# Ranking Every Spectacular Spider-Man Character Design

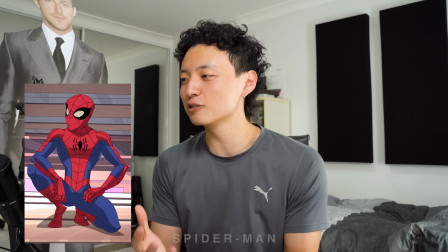4:09 Like, holy shit, man. For like a young Spider-Man, they just fucking nailed it.
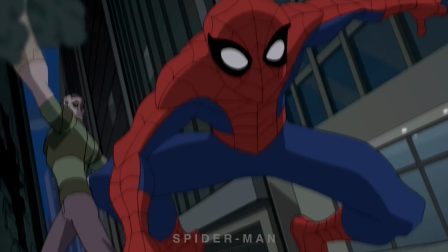4:13 He looks nimble and he looks young and he looks flexible as well, and just gives so much freedom to make him like bounce around everywhere and shit.
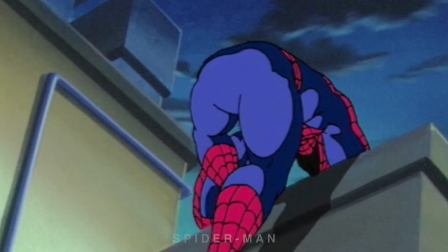4:22 Because the 90s Spider-Man, he was a buff dude. He was a thick boy. You cannot imagine him like fucking doing flips and shit everywhere.
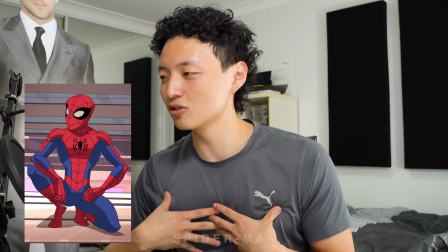4:29 But this Spider-Man, oh, so good. All right, let's just address the webbing. The webbing is much more simplified than other Spider-Man media.
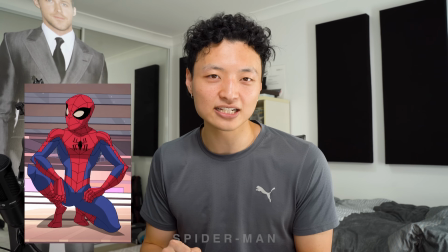4:37 So basically, you have 2 to 4 web panels throughout the entire costume, which, like I said before, makes it way easier for the animators, but it also just makes it easier on the eyes,
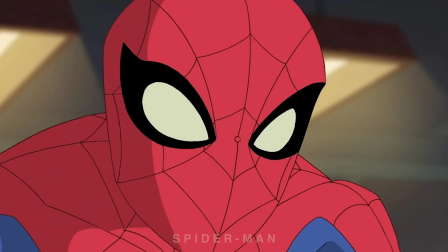4:46 you know? And I think a lot of you will agree with me here, but where this costume really pops off is the mask. The mask and just the overall silhouette of his head is perfection.
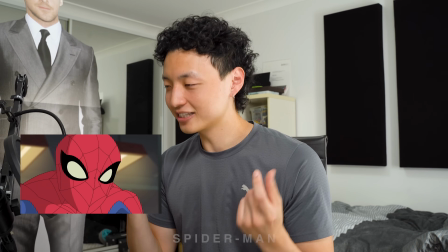4:55 shit. Especially his eye shape. Something so iconic about that eye shape.
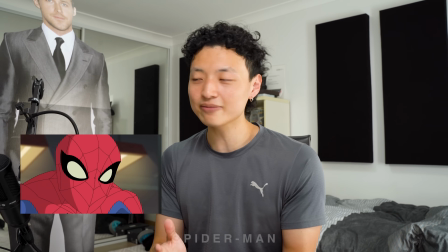4:59 Like, yes, it is the traditional Spider-Man eye shape, but at the same time, they just kind of round it out so stylistically.
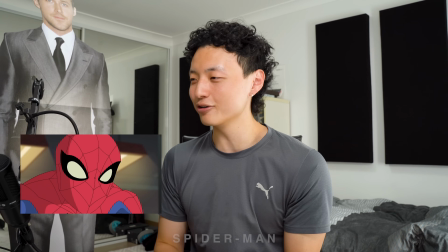5:06 Like, they get the curves right, and it's just so satisfying to look at. I don't know what it is, man.
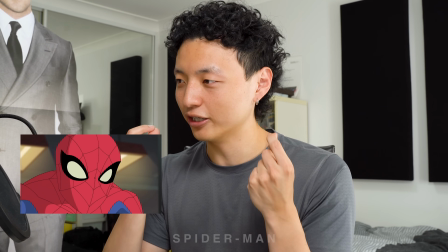5:10 Maybe it's like the ratio of the white part to the black lenses as well. Also, I appreciate that they didn't really go for like a strict white lens.
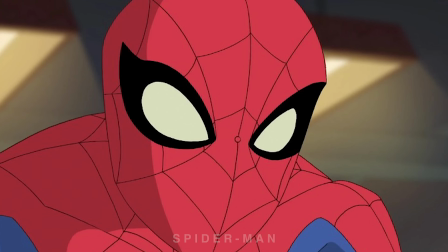5:18 Like, it's kind of a creamish color. That also looks pretty sick.
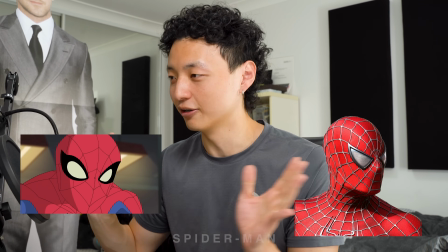5:21 They may have taken inspiration from the Raimi movies from that, but still, it really complements with their choice of red and blue.
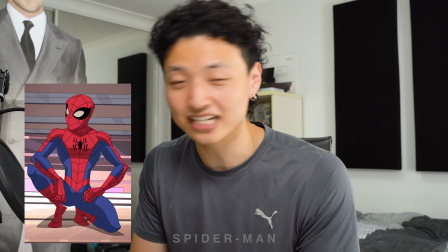5:27 Have I glazed the Spider-Man design enough yet? Yes, I think so. So this Spider-Man is going into fucking S tier.
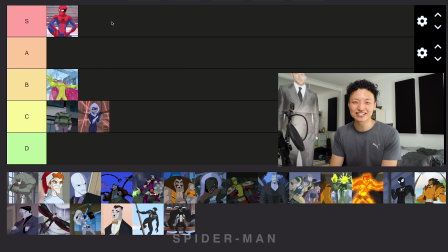5:33 Iconic, iconic. I didn't even give it a second thought. S is for Spider-Man, bitch. Next, let's just tackle on all the other Spider-Man costumes because we have two symbiote variations here.
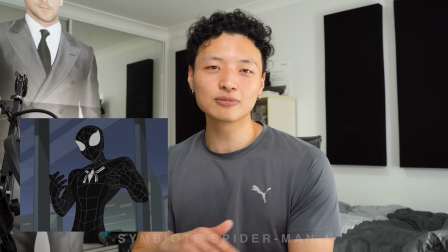5:43 So first, we have when he first gets a symbiote. So when he first gets a symbiote, it's very similar to the Raimi Spider-Man where it's just a black variation of his regular costume.
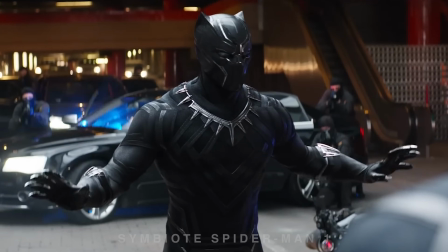5:51 And what can I say? Whenever a character is just dressed completely in black with white highlights, it's game over, okay?
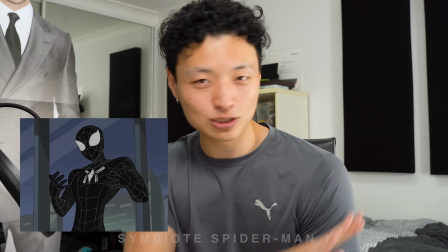5:57 It just looks too fucking cool.
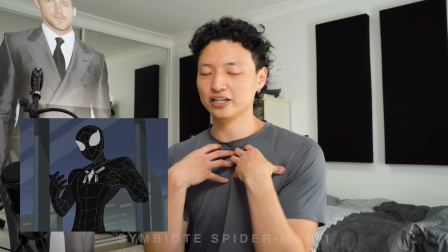5:58 I know a lot of people wouldn't be happy with the fact that it's not the traditional symbiote Spider-Man where, you know, it's just plain black with the white emblem, but I really fucking love this.
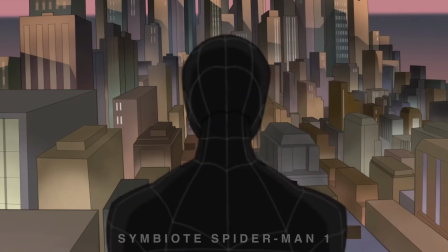6:07 I'm sure a lot of you who grew up with the Raimi movies would agree with me that the white webbing on the black, it just hits different.
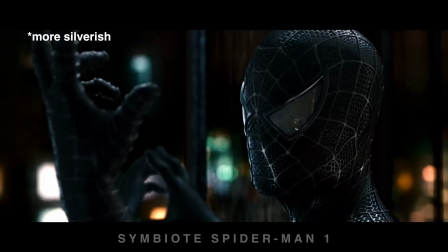6:13 Not that the Raimi movies had the white webbing, but, you know, just like the black variation of the regular costume, it just... oof.
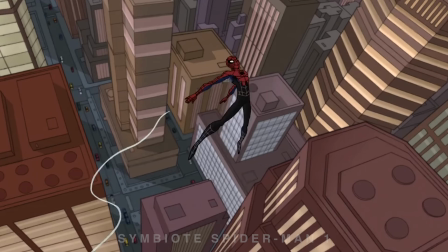6:20 It just highlights a true symbiosis between Peter and the symbiote. Because when you look at, I don't know, Tom Hardy's Venom, that just looks like pure symbiote, like pure alien.
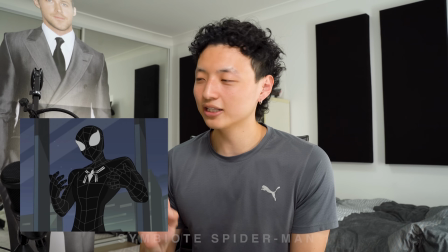6:28 This looks like Spider-Man and symbiote working together. Also, I like how minimal they kept the lenses, like just flat white with the little eye shape.
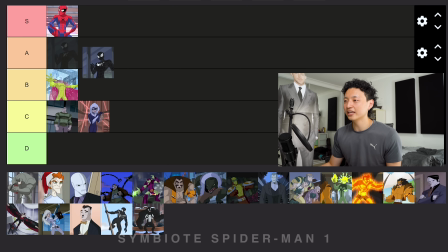6:36 Pretty cool. So I'm gonna put this Spider-Man in A, actually.
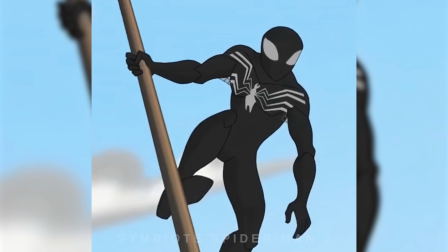6:41 Yeah, A. So next we have second stage symbiote Spider-Man where his white emblem is kind of just growing across his chest.
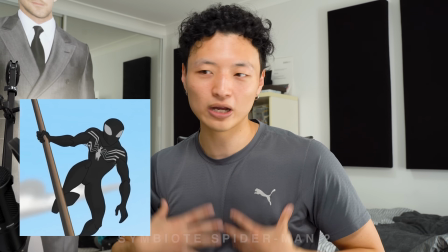6:47 So it's a visual representation of how we're losing more of the Spider-Man because all the webs are gone, most of the original costume design elements are gone.
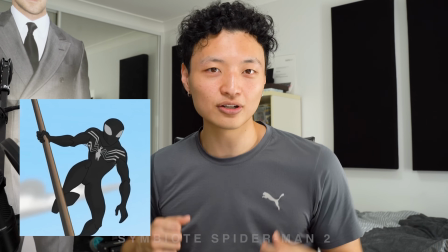6:55 He even lost like the little twings on his eyes. Like, it's completely rounded now.
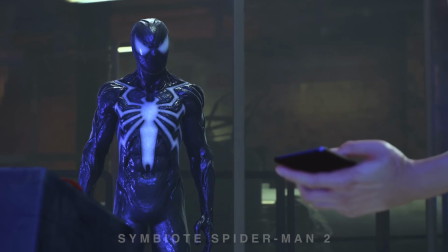7:00 Great visual storytelling. I love how the Insomniac Spider-Man 2 also did this. Like, the symbiote costume evolves throughout the game as it takes over Peter.
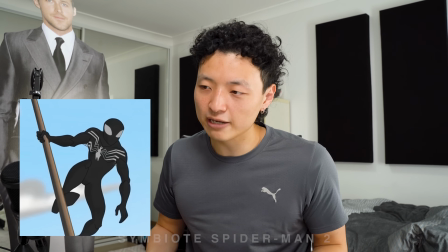7:07 But yeah, nothing much to say about this one. Pretty much just all plain black and white. I kind of fucking love this though.
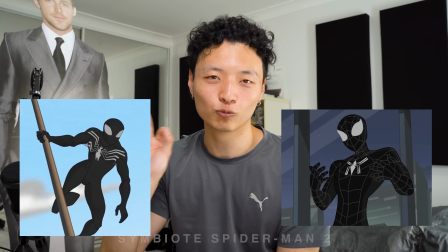7:12 It goes hard. But does it go as hard as the black webbed variant? Honestly, to me, I don't think so.
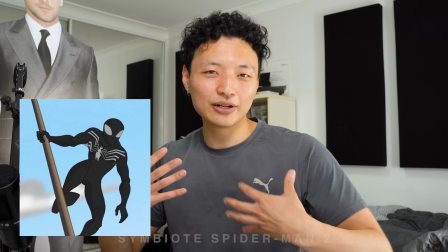7:18 Just from the design aspect, I kind of like a bit of pizzazz throughout a character's design.
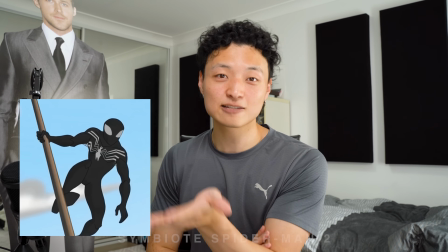7:24 And this design is just a bit too plain for me. I'm not saying that this character's less badass than the other one because in the show, this fucking symbiote variant is a monster.
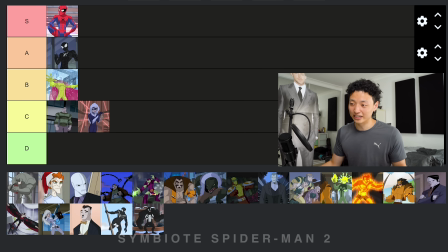7:32 I think they just nailed the first stage, so unfortunately, well, fortunately, it's above a C, so I'm gonna put it at a B. Next, we're gonna go with Carnage. Now, you might be thinking, I don't remember seeing Carnage in this show, what the fuck?
Well, he did make a background appearance in one of the shows. That's encouraging news, Cletus. But it was Max's turn to speak.
And we can assume that he was being set up to make an appearance in season 3, which we never got.
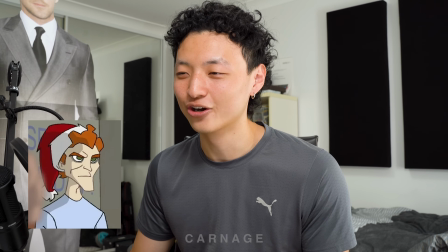7:56 Okay, I'll be honest, I can't just put him in here as a joke because what the fuck am I meant to base this off?
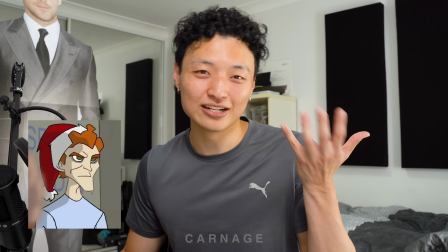8:01 I think it's cool that they gave him the Santa hat because, you know, to accentuate the red and like, oh, you see that?
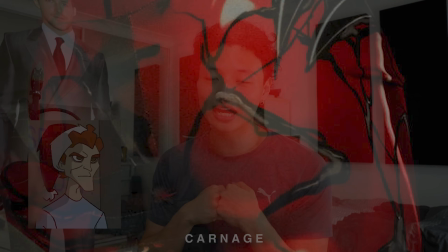8:05 Red on Cletus Cassidy. You know what that means, right? But I will be honest, I do get serial killer vibes from this character design.
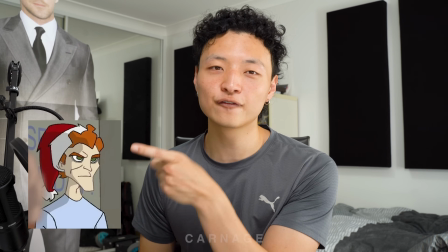8:12 I would not let this guy go 100 feet within my child, you know what I'm saying?